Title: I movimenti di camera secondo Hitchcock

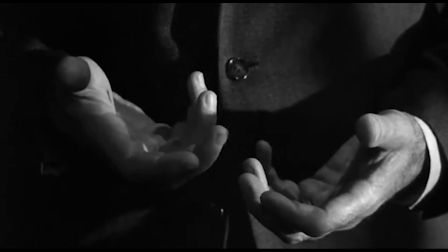(4:33)
L'attore inquadrato è il protagonista della storia ed è stato rinchiuso in prigione per un reato che non ha commesso,
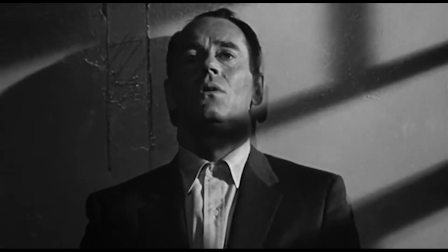(4:40)
quindi è stato condannato ingiustamente. Il personaggio prova molta angoscia e tanta frustrazione.
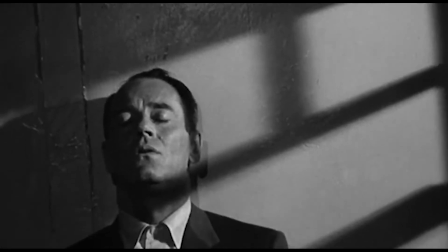(4:51)
Ecco come Hitchcock utilizza la camera per evidenziare e trasmettere allo spettatore queste emozioni.
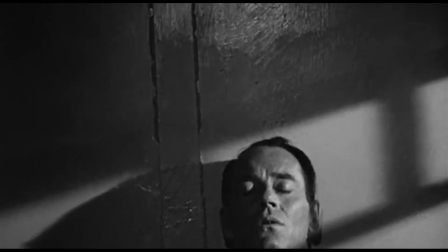(4:57)
Il movimento
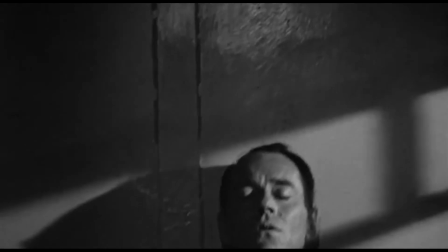(5:01)
movimento a spirale della camera rappresenta il dolore che al momento circonda e ruota intorno allo sfortunato protagonista.
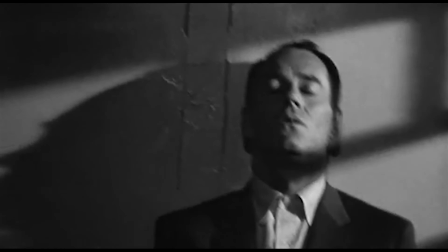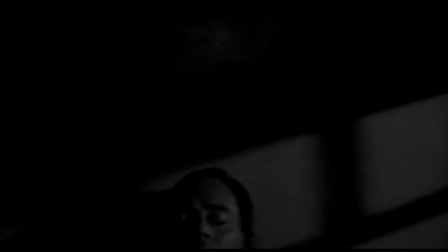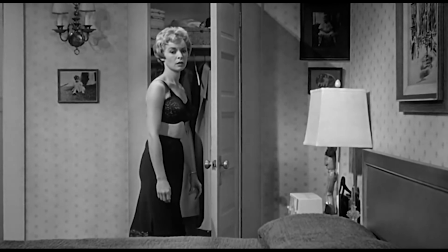(5:25)
Qui siamo di fronte ad un movimento di macchina dall'evidente funzione connettiva.
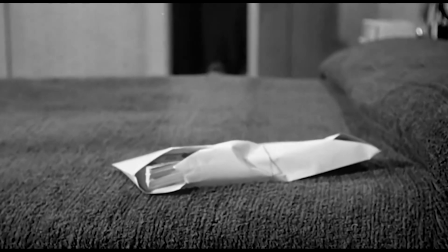(5:31)
Questo movimento, che lega lo sguardo della donna alla busta col denaro e alla valigia con gli indumenti,
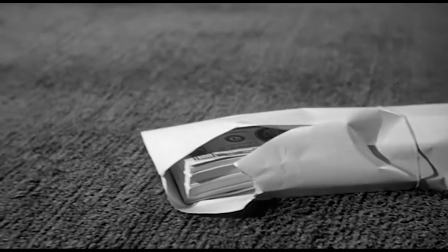(5:37)
esprime già più che bene quelle che sono le intenzioni della donna in questione: rubare il denaro e fuggire.
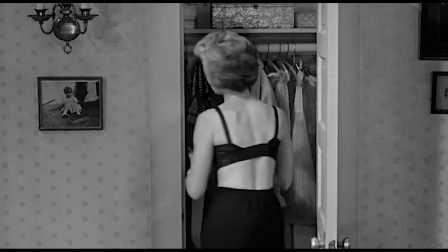(5:43)
Il senso delle inquadrature a seguire, che completeranno la scena, sarà dato da questo movimento di camera.